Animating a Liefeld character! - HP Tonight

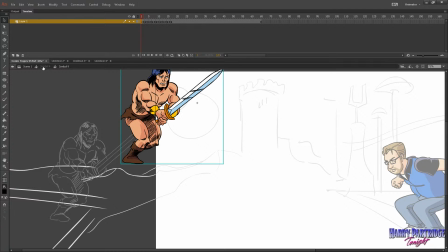(9:16)
There he is.
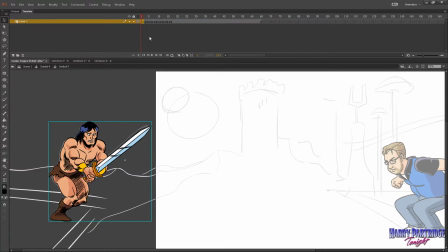(9:18)
And oh yeah, there was something I wanted to do with this one actually, because we're going to need him to be on the screen. Let me see. So he starts about frame 11 is he actually lifts his sword up. So try and time that up with the original.
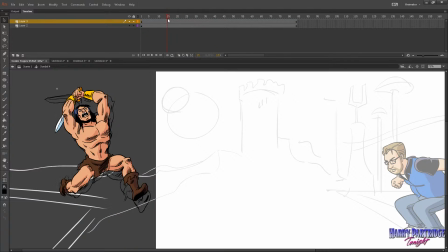(9:39)
So now, oh no, still not quite in sync. What are we doing? What have I done wrong? Oh, I know what I've done. I think some of these need to be on 1s to actually keep in sync. So
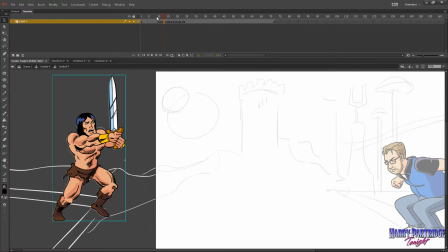(10:00)
put that one on a 1. Something like that maybe. Well, we can figure it out later.
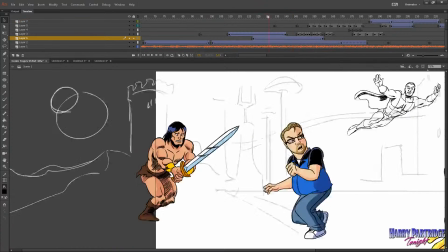(10:10)
I'm sure something like that will work. And you guys can look at it play back. So we've got, we just turn off the pasteboard mode here.
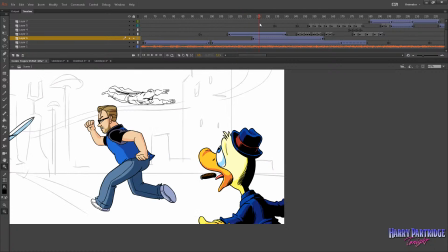(10:16)
I know it's still very messy. We've got so much work to do still, but we've got Howard the duck in the foreground there, and then kind of Conan runs in,
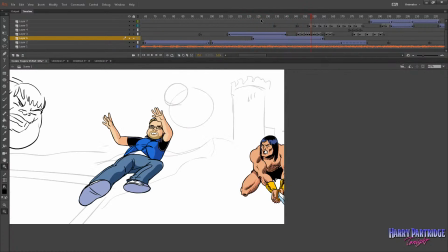(10:26)
something like that, you know, as Chris comes in, and I think that'll work pretty nice.
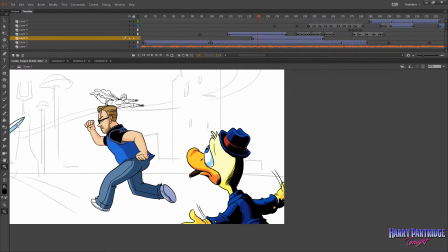(10:31)
I'm probably going to do something because I don't like the sword being on the screen there, not moving.
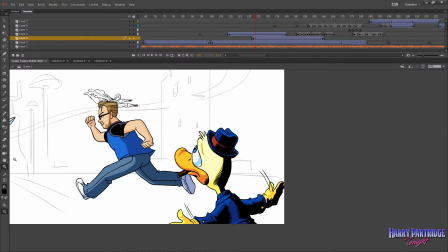(10:36)
So I'll probably sort of animate the sword kind of coming from lower and sort of rotating up, just so it looks like the guy's in motion the whole time.
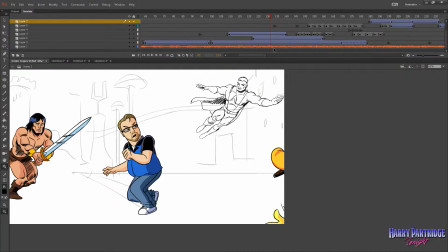(10:44)
You see, it looks like basically until this point he's completely static. I can kind of cheat that, seeing as it's only the sword we'll need to animate.
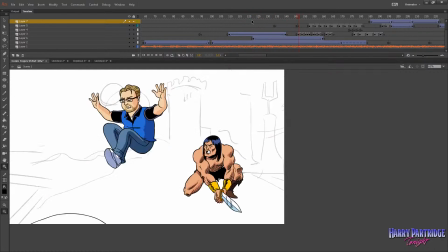(10:51)
I can actually make it so that he runs in and whooshing, and it looks like he's kind of actually kept the run.
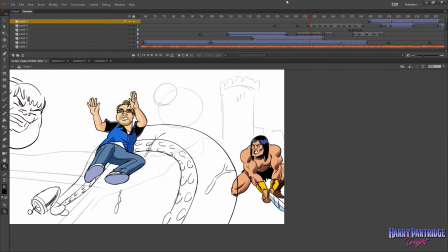(10:57)
He's been running for like a couple of seconds, not just standing there waiting for Chris to go past like he's some kind of trap in a maze or something.
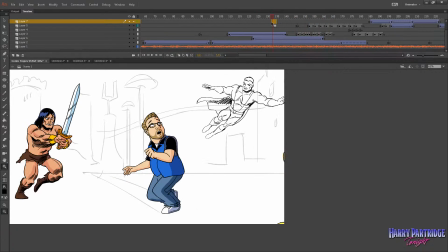(11:04)
He's actually going to be like a fully animated character. And then we've got one more, I guess you'd call it a character, this big tentacle that goes past.
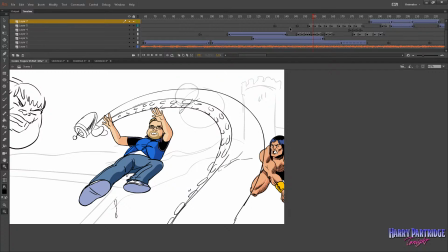(11:12)
Not really based on anything, but to me it kind of represents like 1950s sci-fi comics or something like that.
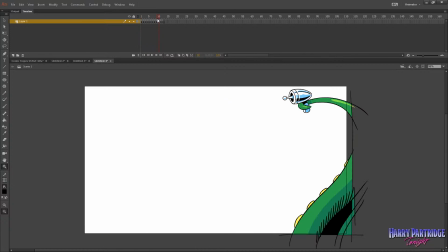(11:18)
We have this guy. So I animated this one, like I did a rough version of every frame,
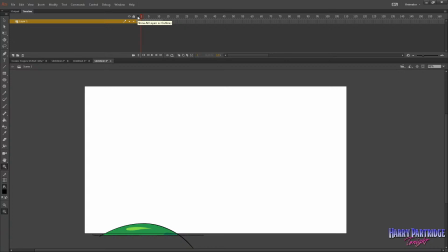(11:26)
colored in and cleaned up a couple, and then sent it over to Yap, my excellent and talented and hardworking assistant,
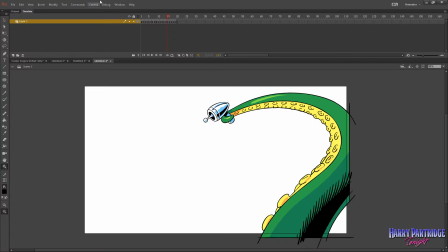(11:33)
and who I am paying, by the way. Just so you know, he is being paid for his efforts.
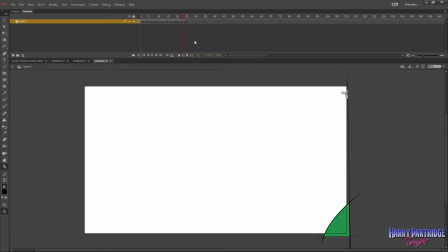(11:40)
A very, very competitive rate. Well, competitive from, hang on. If it's a competitive rate, it means it's a good amount. No, it's not. He's not really getting paid very well. Yap is in his last year of school,
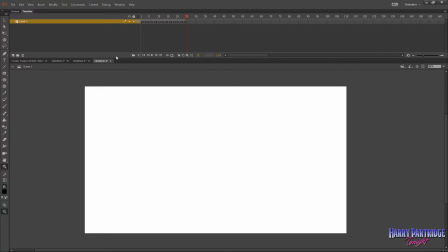(11:55)
and his school asked him to do an internship for a couple of months, and he asked me if I would let him intern for me, and I said yes, but I insisted on paying. So I'm a great guy. I'm a nice guy. What can I tell you? What a saint.
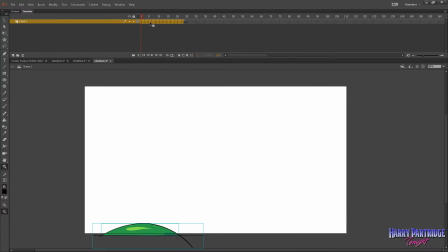(12:10)
And I made him an offer, and he was like, yeah, that's basically the minimum that I'm allowed to accept. I think his school asked him to accept. Like, they won't let these kids go out and work for total peanuts. They're like, no, you have to at least earn this amount of money. And my offer barely squeaked past.
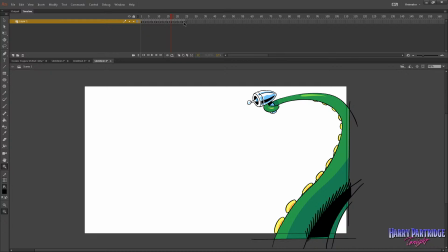(12:27)
So he's being paid. All right, so this is this tentacle that we've got here, which we're going to copy and paste in.
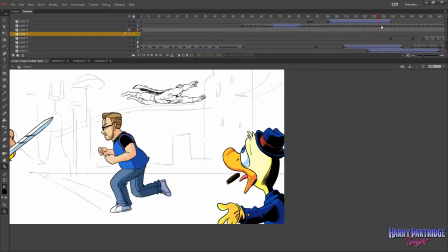(12:34)
And I don't think I'm putting that in a movie clip, although I probably should, just so it's easy to move around and recolor and stuff.
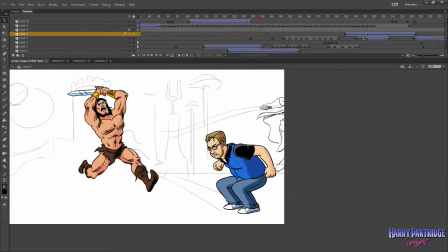(12:39)
That's why I put things inside clips. Like if we go into our Conan character here,
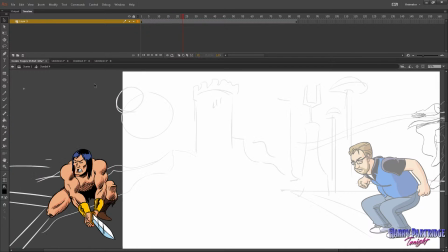(12:44)
you see, if I grab him, like if I press play, the animation will play back like that.
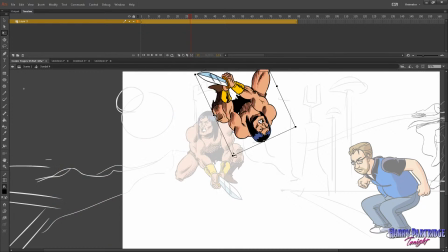(12:54)
But if I want to move the clip around and do weird stuff with it like that, the whole thing will then, you know, animate in a different position.
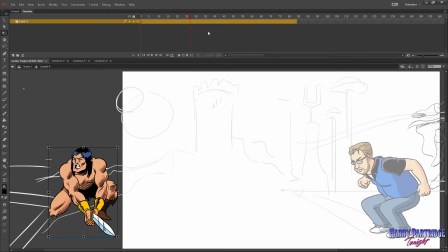(13:03)
That's why it's just, rather than move every frame individually, it makes a lot more sense to put all of your frames inside a clip, and then you can shift the clip and resize it and do all that kind of stuff. So it makes it a lot easier. Okay.
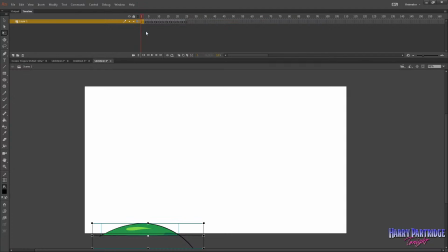(13:23)
Actually, that's a good point.